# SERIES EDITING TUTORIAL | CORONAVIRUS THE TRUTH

What's going on, friends? My name is Esther and welcome back to my YouTube channel. In this video I'm going to talk you guys through how I edited my previous series, which was Coronavirus the Truth. And if you haven't seen all the episodes, make sure that you do check them out, guys. I will leave the links to all episodes in the comment section down below, so just click on it and it will take you straight right to the video. If you're a returning subscriber, don't forget to like, share, comment, and if you're a new subscriber, don't forget to hit that beautiful subscribe button down there. Just one tap and that's it. And of course, press the notification bells to get notified every time I upload a video. Okay, so while editing this series, I used Adobe Premiere Pro, Google, and Motion Array as the main softwares. And in Adobe I used Adobe Transitions, video and audio transitions, as well as cuts. And in Motion Array I used plugins and templates, like between videos and things like that. And on Google I used pictures just to represent what I was talking about. And on YouTube I got footage from different sources to back up my points that I was talking about in the series.
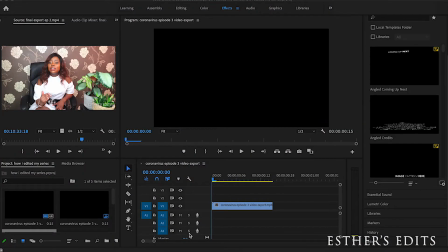84s
In all episodes, I used fade to black in the beginning and the end of the video to create a cinematic vibe to the videos. I done that in the beginning of the videos and the end of the videos just to create like a smooth
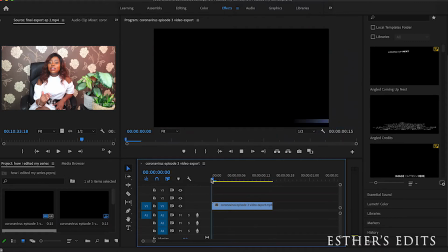101s
beginning of the video and towards the end as well.
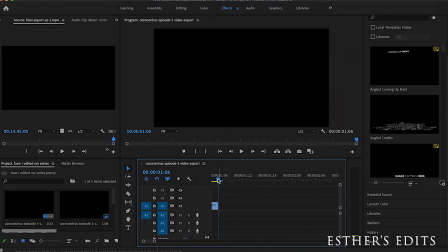104s
So that's the fade to black that I use, and obviously you can get this effect in the effects panel
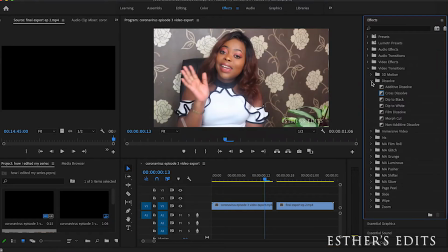114s
in the dissolve folder. So here, just right here, that's what we call the dip to black, and you can add that mostly, yeah, you can add it to anywhere that you feel like it's necessary, but I would say adding it to a beginning of a video or like towards the end of a video,
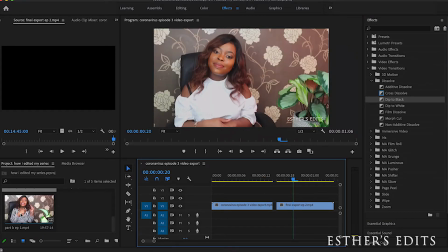133s
it's a nice touch. And also I use quite a lot of cross dissolves.
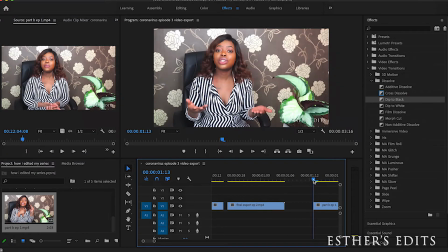140s
So when it came to like changing onto the next clip, let's say like between cuts, I used cross dissolves to cover up the cuts just so that it doesn't look like it's jumping from one clip to another, as you can see here.
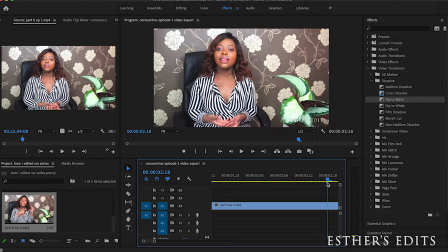158s
Or like I would just change the screen, and let's say if it was a medium shot at the previous screen, then I'll just, depending on what was said in the next clip, I will just make it into a medium close-up,
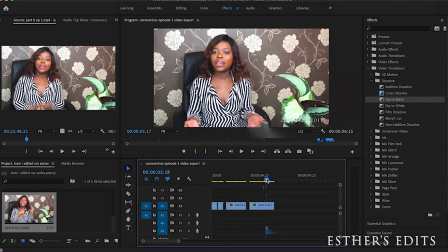172s
so that way it does not look like it's jumping from one clip to the other. As you can see here, it goes from a medium long shot to a medium shot. So that helped me as well create the smooth vibe between video clips,
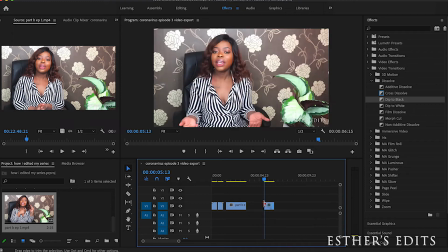188s
because obviously like when you're filming, sometimes you can mess up with words and you end up having so many cuts. So a best way to cover this up would be by adding cross dissolves or changing the frame to,
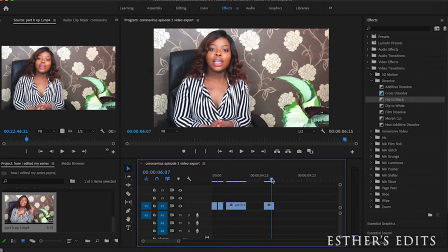205s
let's say like from a long shot to a medium shot, or from like a medium long shot to a medium shot, or to a medium close up, depending on how far you want to go. So yes. And you can find the cross dissolve as well in the effects panel, just right here.
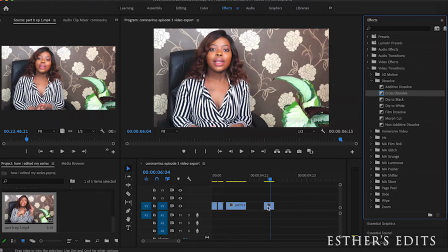222s
You just click it and then drag it, put it onto the end of the clip, or if you want to put it at the beginning of the clip, then you can do that as well. But yes, that's how you achieve that look. And as well, like, let's try something.
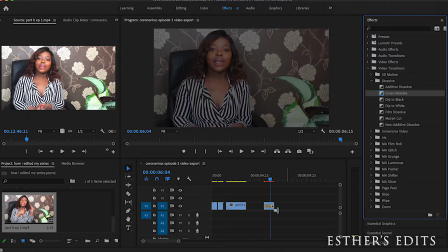239s
If you grab the cross dissolve and like you want to make it longer or shorter, you can move around with it as well.